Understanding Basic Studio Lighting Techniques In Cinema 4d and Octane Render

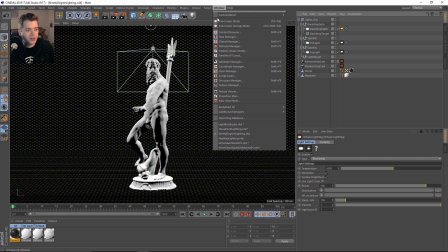(20:23)
Now this is kind of similar to the softbox,
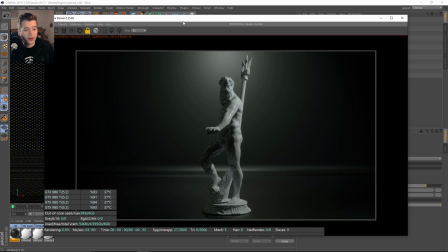(20:27)
the Lightbox solution that we saw, but for a subject.
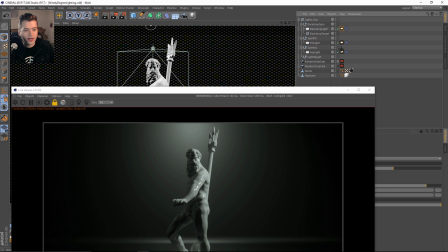(20:32)
Now the lights that I have, let's go ahead and walk through them one by one.
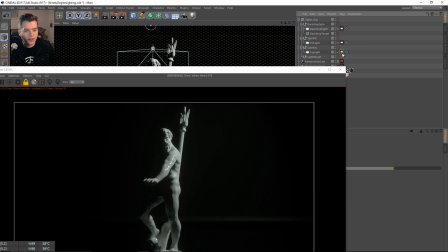(20:39)
So the actual key light coming from the 90-degree left is about 6,500 degrees, so it's nice and blue.
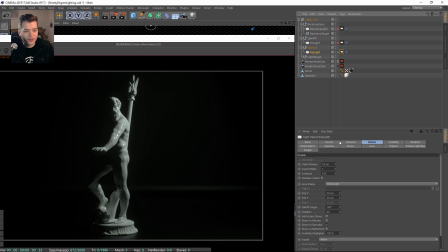(20:46)
And I got it pretty strong at 400, and it is also the same size as just a standard light when it's created,
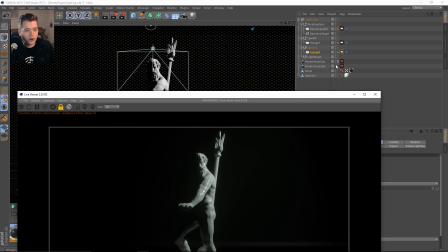(20:53)
which creates this really harsh shadow on the subject.
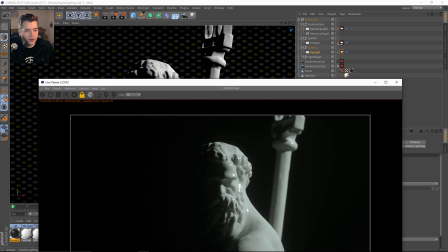(20:56)
But you can see as we add a fill to the left side with a smaller
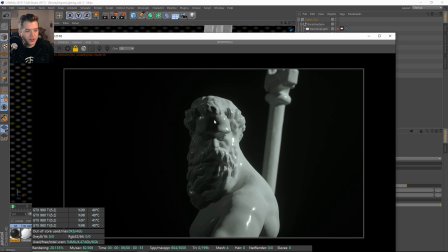(21:05)
power or smaller intensity, then we kind of get this core shadow that appears here in the subject.
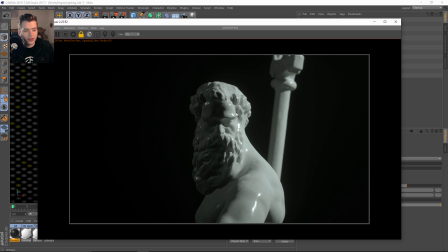(21:10)
But you can see from 90 degrees left and right, we get this nice kind of key direction and a little bit of fill to kind of read the subject a little bit better.
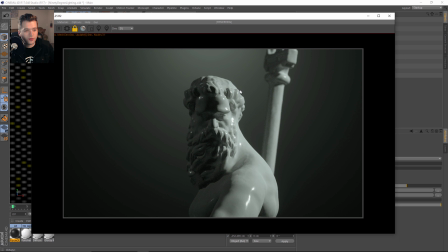(21:19)
And then if we add a light to the background, then we can pull that subject away from the background and create a different type of overall lighting setups.
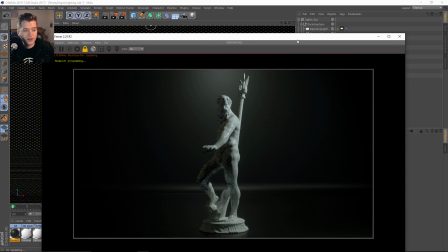(21:28)
Again, it's a simple solution, but you're getting the most out of your lights to make your subject appear and read the best that it can. Okay, so let's look at another kind of lighting setup. This is known as like the high key kind of lighting setup.
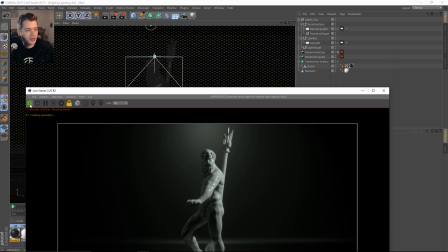(21:45)
So let me just go ahead and close this window.
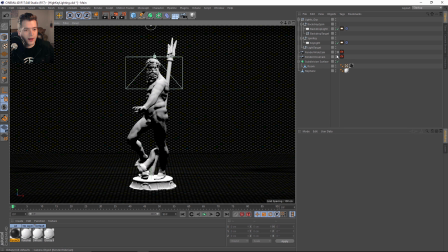(21:49)
I'll switch back to the Gerard shading, and I'll hide my cameras a little bit there so we can see exactly what's going on in this scene.
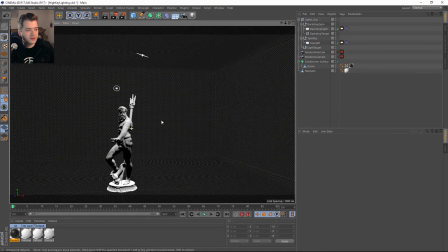(21:58)
So this is very simple. This is just using one light from a high key right above the subject, and it's very bright, and then we actually just have a studio backdrop light.
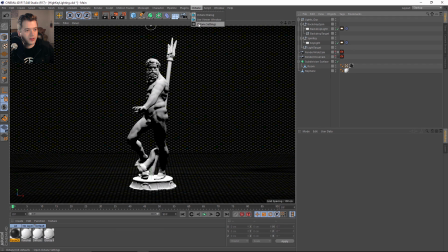(22:09)
So if we take a look at this lighting setup,
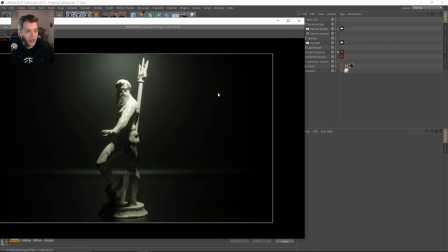(22:15)
then you can see overall it tells a different story on our subject. Lighting a subject from the top right creates this really interesting dynamic.
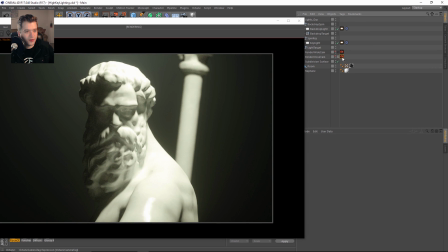(22:24)
And it's nice and bright, you can see, and it's kind of filling this lens again with the post-processing going on. But you know, you can read this form very clearly in the eyebrows, kind of reading underneath the eyes.
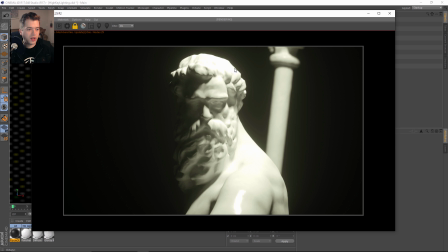(22:37)
So just using one light, you can create mood and tone just from placement and overall intensity.
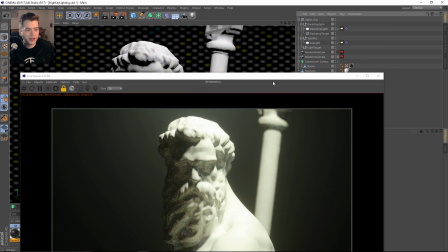(22:43)
And then again, adding the backdrop light
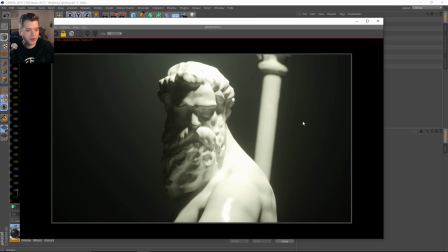(22:47)
just to kind of create this overall gradation of tone so that the backdrop is just not 100% black. There's actually some tone falling off around the subject. Okay, so that was just a quick tutorial and overview about very simple studio lighting and how to get the most out of your lights. So as you progress and you have this solid foundation and understanding, you're basically trying to paint with light, from the placement to the intensity to the color of the light. I tried to keep this as simple as possible, didn't use any HDR textures, just use standard area lights and just very simple Kelvin degree range just to overall bring out the subject, whatever it was, from a product to an actual subject. But it's very important that you have a very clear understanding of why light placement and light intensity works to create different moods and tone overall. Just using 1 to 3 lights, we can create some really interesting mood. So if you have any questions, just leave them in the comment section below. Give this video a thumbs up and share. I'd really appreciate it. Thank you guys so much for all the emails and the feedback on social media and just in my inbox in general. It's been awesome getting to know a lot of you guys. I hope that I've been able to answer your questions the best that I can. So keep them coming, and I'll keep doing tutorials. We got a lot of work coming here in the next week, but I'm going to try to get as much as I can done this week to share as much information as possible. So thanks a lot, guys. I really appreciate it, and we'll see you guys in the next tutorial. Thanks a lot. Take care.